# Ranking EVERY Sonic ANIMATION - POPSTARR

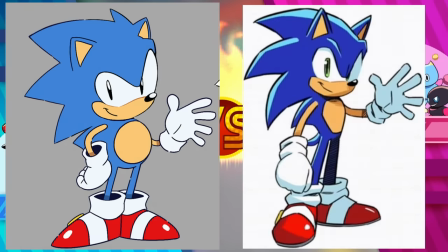For starters, each character is their modern counterpart, which means their designs generally have longer limbs and darker tones of fur.
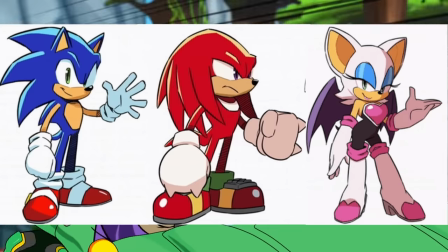The darker tones gives the overall aesthetic of the animation a really, really nice, vibrant look to it in combination with the highlights present on the cast, When in terms of the character designs themselves,
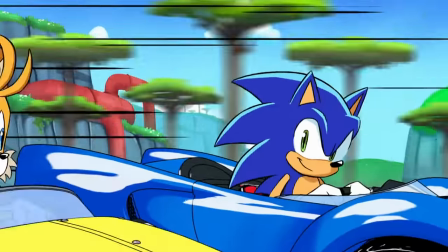let's just say these are easily some of my favourite versions of the characters to draw. The animation as a whole has a more comic book-esque feel to it, which I think really suits it.
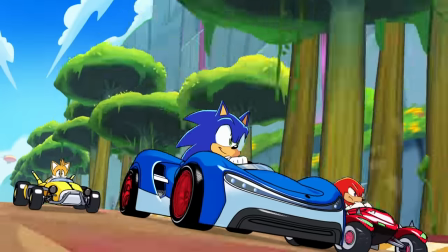It's essentially a modern-day equivalent of Mania Adventures, still with no talking, but this time with more cars, more characters, and more Big the Cat, baby!
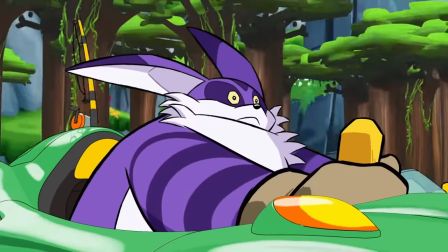Woohoo! Yeah! Big the Cat! Big the Cat! Love Big the Cat, baby! Woohoo! Yeah! Big the Cat! I got a tattoo of Big the Cat!
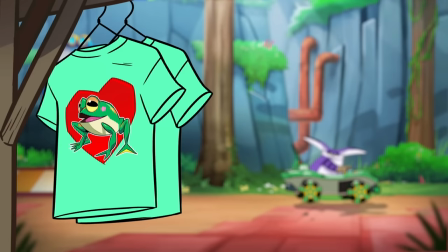Woohoo! Uh, speaking of Big, he's pretty much the focus of the comedy in this one. Outside of Knuckles being an absolute gem, like in literally every animation he's in.
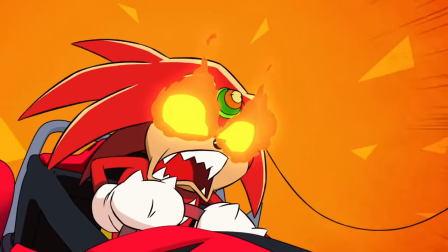Like, please, please, Sega, please, just give us an exclusive Knuckles animation already. I need one.
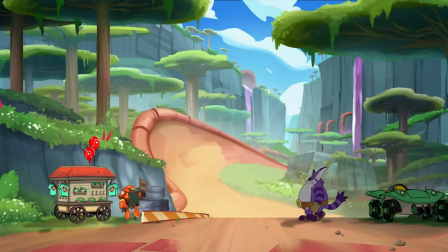Now, the biggest problem I have with part one is actually the inverse of why I enjoyed a mini-adventures comedy so much, which is the fact that there's no clear motive for the characters in this part.
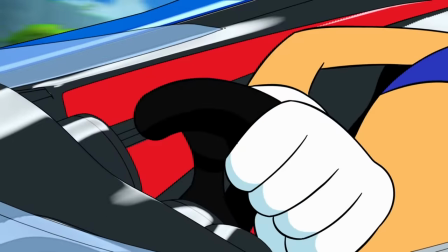All we're given is the characters are racing, which is fine, but is it a championship race? Are they trying to win a prize?
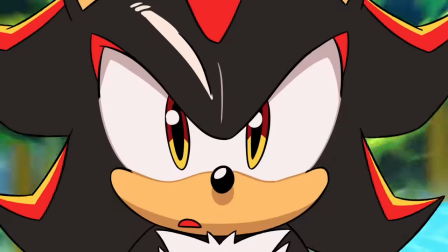Context usually adds to the comedy for me,
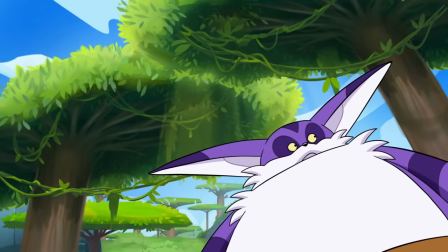so seeing more emphasis being placed on Big for half the runtime for one joke because Big is more of a meta joke character for the fans was a bit of a pacebreaker for me.
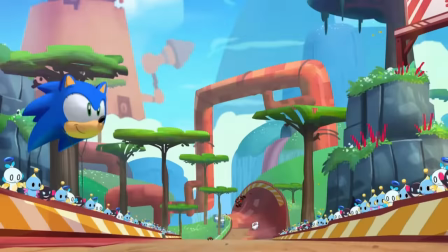Maybe I'm just getting a little bit too cynical, but honestly, I quite enjoyed this. There's a ton of solid jokes, and that art style is just, again, absolutely gorgeous.
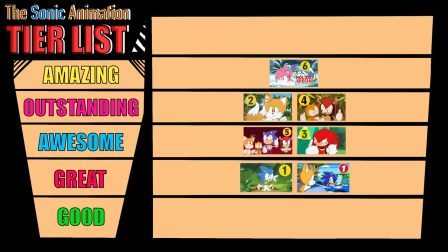And we're going to slot it into the lower end of... Great. Now for part two, which kicks off with...
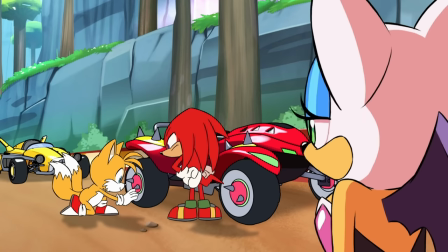It's my boy! So part two instantly remedies my biggest complaint with part one.
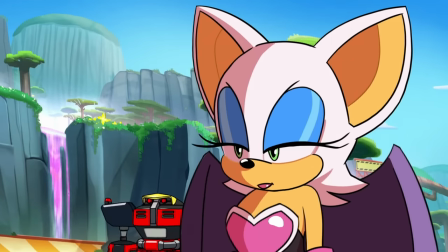That being the lack of motivation for the characters, and establishes very clearly that there is, in fact, a prize to be won.
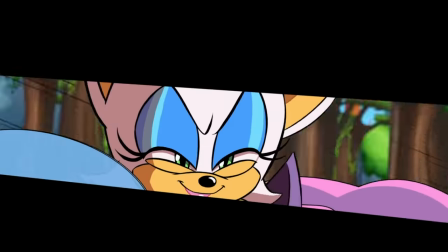We get this really charming interaction between Rouge and Knuckles, which is really, really funny. Followed up by Omega crashing his car into Rouge's!
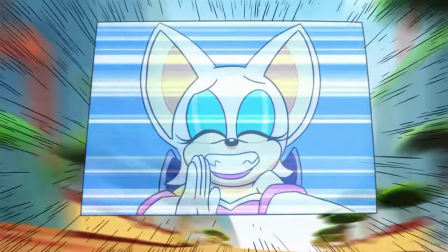Seriously, we need more Team Dark. The dynamic here is so good. Like, it's so, so good. And then Knuckles steals the show again with this!
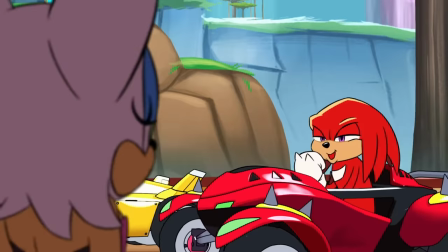He's really, honestly, just the best character in his show. My god.
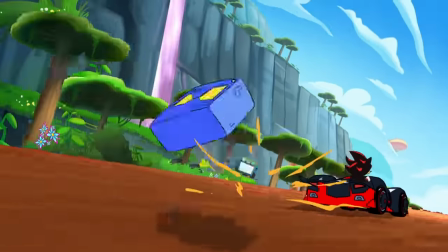So Sonic and Tails are attempting to fight against Shadow, and are having a pretty rough time with him as this really nice instrumental version of Greenlight Ride comes on in the back.
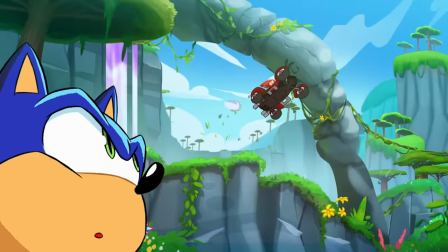And they're having trouble until, you know, your boy Knuckles comes back in. Hell yeah, Knuckles! Let's go, Knuckles! Got a tattoo with Knuckles!
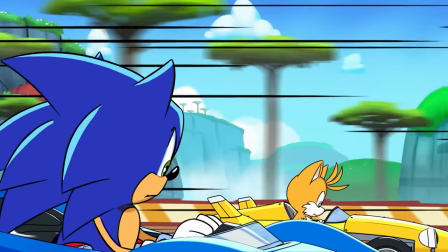What?! So this leads to a bunch of really charming character interactions and a near-death experience for Tails. until the group finally outmatched the edgy-hegy with a team ultimate.
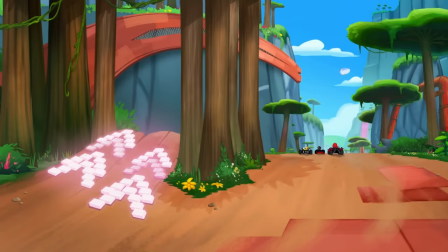I gotta say, I love the integration of the vocal version of Greenlight Rider. The action gets intense. Like, it really, really adds to the drama and results in probably one of my favourite endings to an animated show yet.
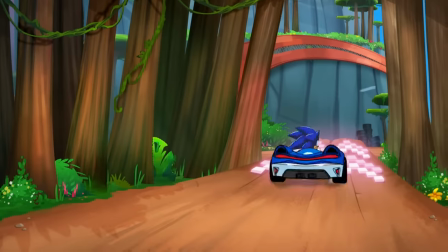Low amazing tier for me. Honestly, this is just so good. Oh yeah, and, uh, did I mention...
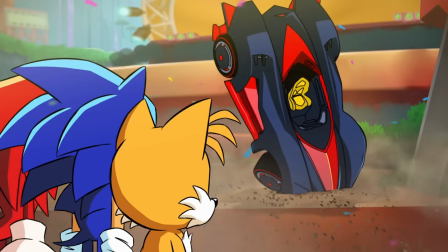Eggman gets hit by a car. How many hits can this guy take?
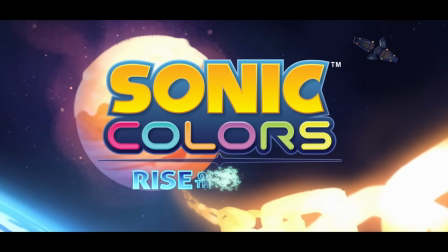And now we're on at number three of four. Sonic Colors, Rise of the Wisps. And, look, I'm just going to be completely honest.
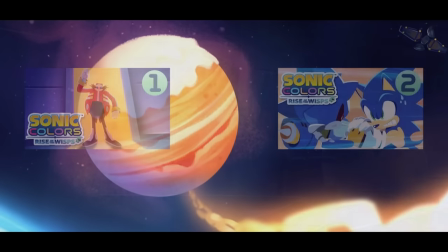As a collective, I think these two are my least favourite of the bunch.
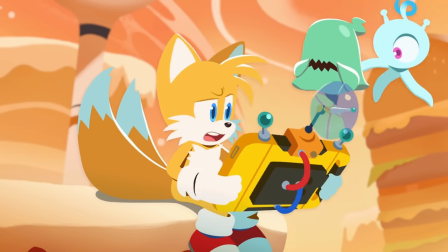The story is essentially a Jade Ghostwisp seeks out Sonic and Tails to help save its friends who it inadvertently helped to trap.
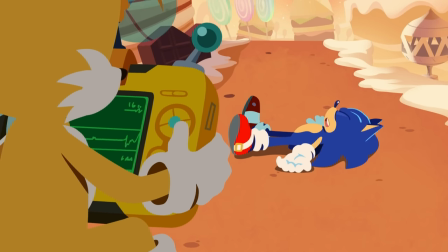Sonic and Tails agree, and from there it's a race against Time and Metal Sonic to see who can get there first, which seems like a pretty interesting story.
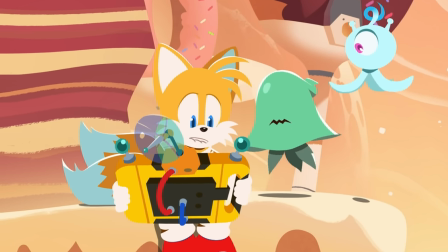So, starting off with the positives of part one, everything to do with the animation side of things is great.
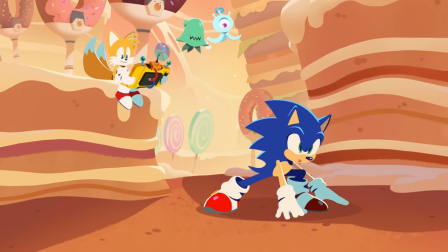This aesthetic is essentially a step forward from Team Sonic Racing's designs,
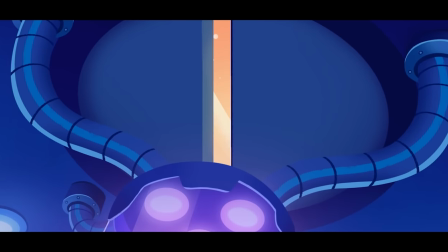with the lineart either not being there, or maybe the more likely option being coloured the same as the character's main colours.
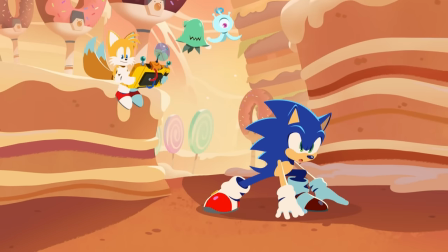The animation is very stylish and fluid, especially when Sonic uses his boost, which is something that hasn't actually shown up in an animation form until now.
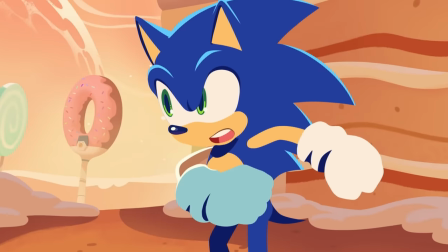Huh. And we also finally get some actual vocal performances,
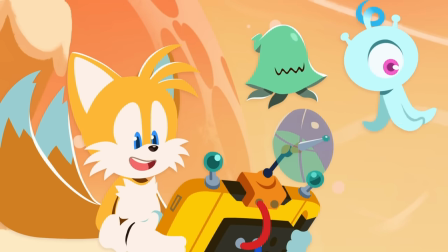of Roger Craig Smith as Sonic and Kate Higgins in Tails, who give Sonic and Tails the extra oomph they really need to stand out against from the rest of the cast. They do some really solid work here. And now for the negatives. All of which aren't even to do with the animation side of things.
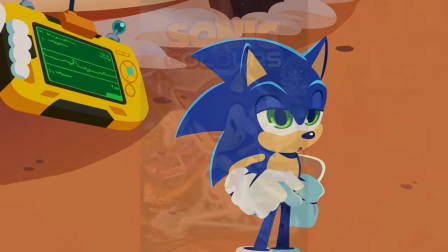This all basically comes down to my own personal preferences, and my sheer and utter distaste towards the writing in Sonic Colors itself.
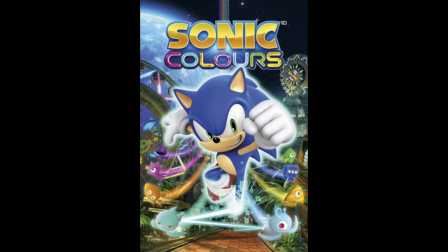Which this short aims to mimic.